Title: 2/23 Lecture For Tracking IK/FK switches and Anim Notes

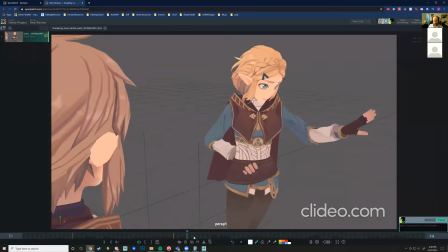Because see how it kind of hits the waist, kind of hits a wall.
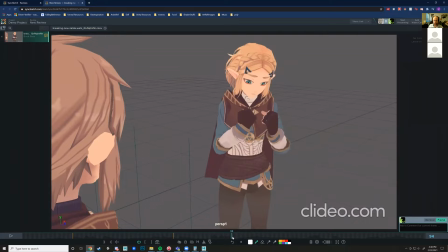And then that leg comes through because I like this pose, you know. That's getting there. That looks natural to me, you know. But we would need this waist a little bit delayed throughout here in order for this back foot to catch up. So either way is gonna work, you know. Yeah.
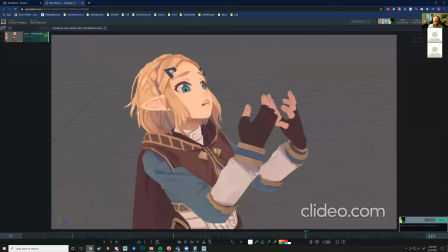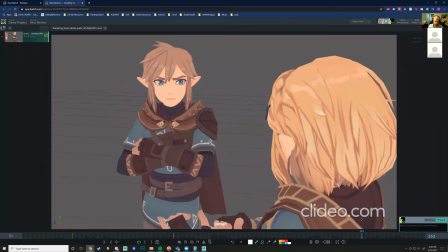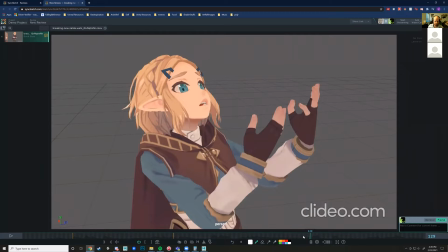I'm thinking of like deleting the audio bit because it does clip to him too quickly. So I can just, yeah, so I'll just get in that pose and then like switch to Link. Oh, like during this?
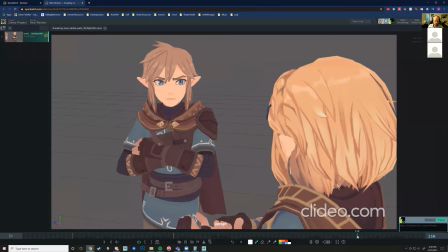Yeah, like once our hands go up, like I think it switches to Link really quickly. So I was like, I thought I'll like extend the audio, but like put in a couple of, like a second at least. Oh, right here. You're going to extend it like in this area? Yeah, just like the whole that pose.
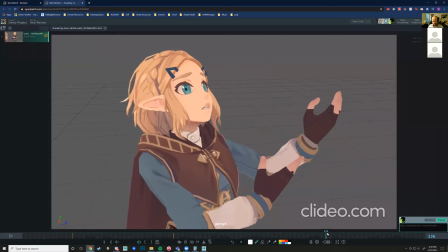Yeah. I like that. I like that idea. That's completely on the board too for y'all. If you guys want to add a little bit of time in the audio
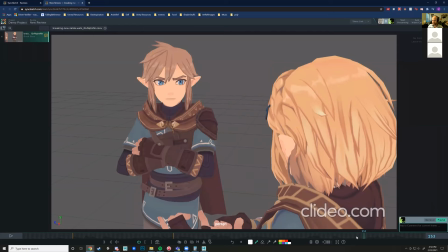for the animation, then by all means, like because you could do you could definitely do something in this area. Get like that heartbreak, you know, like
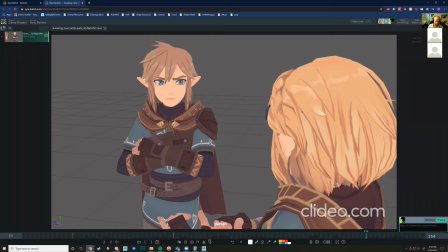feel the sort of pain of this character thinking about heartbreak a little bit, and then hit them with it's onion. I really like that. I really like that.
It's onion.
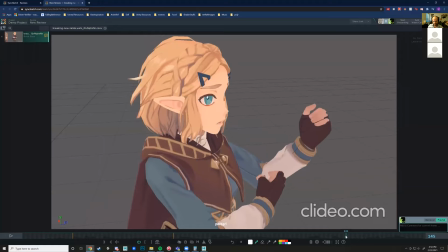It's onion. Break. It's onion.
Yeah.
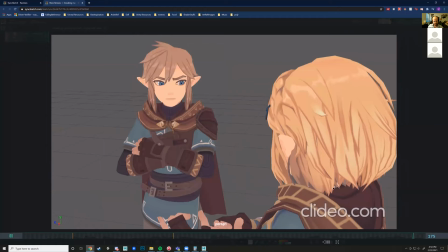It's onion. Break. It's onion.
And for this, put a little bit of motion on Link there, because even though he's like saying a stoic line in a stoic pose, like it's onion.
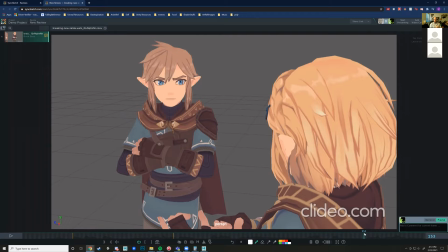Like there'd still be a little bit of ambient movement in there, even like a very very subtle like shrug, like it's onion, like or something like that, or like it's onion, like something to kind of punctuate that note, you know.
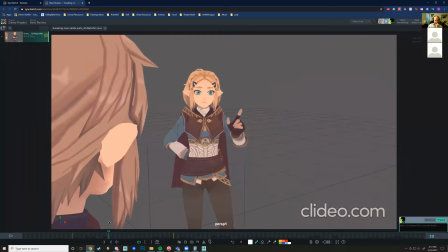So yeah, I get it. Yeah, get something in there. Yeah, this is fantastic. I'm really excited to see where this turns out. Let's see.
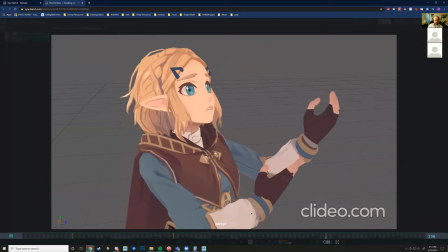Smell of death and destiny, heroics and heartbreak,
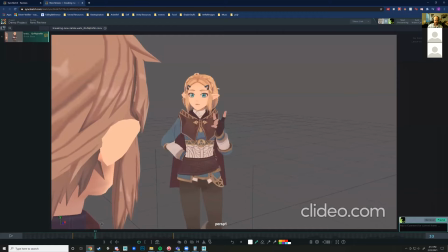and destiny, heroics, death. Smell of death and destiny.
I would say we could benefit from this head.
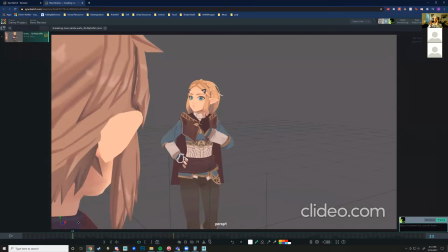If just watch the head by itself here, and watch how it's kind of slowly it goes into each of these different poses.
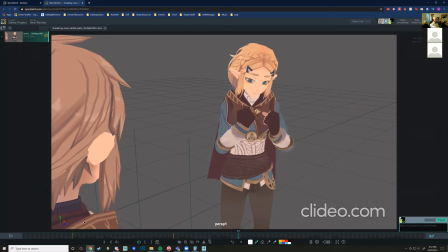You smell of death and destiny, heroic.
So if I was to pantomime that, you smell of death and destiny and so it's like it's kind of like just going like this, it's kind of disconnected.
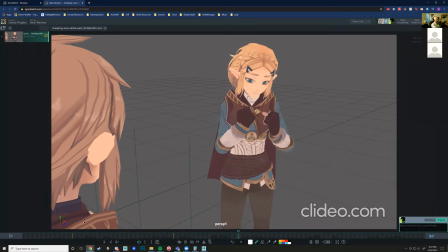So I'd say on each of those different notes, you smell of death, like keep the head tracked there for a little bit longer, like just looking, and destiny, like, and then like, and destiny, like have that be the sort of transition, and destiny, you know.
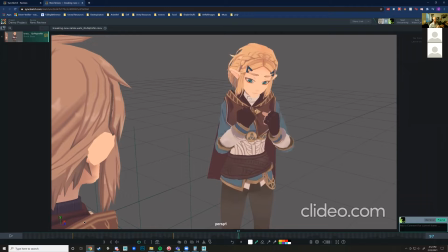And heroics, so like each of those we're basically just going to separate out into its own separate note, right, instead of having the head kind of just go through all those slowly, you know.
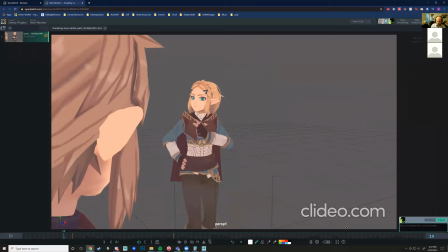I think it would benefit from that as well. Some of the lip sync is a little bit off.
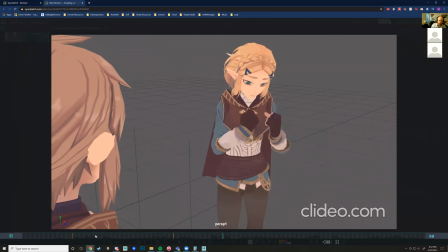You smell of death, yeah, and destiny.
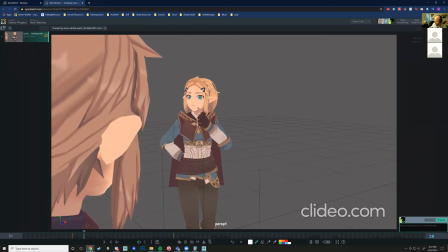So that'll just be dragging through and matching it up, so it's nothing
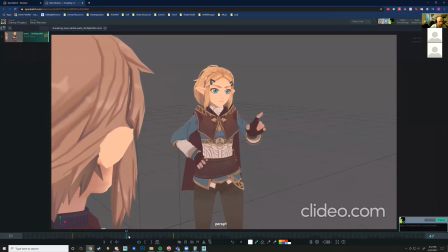too big to handle there.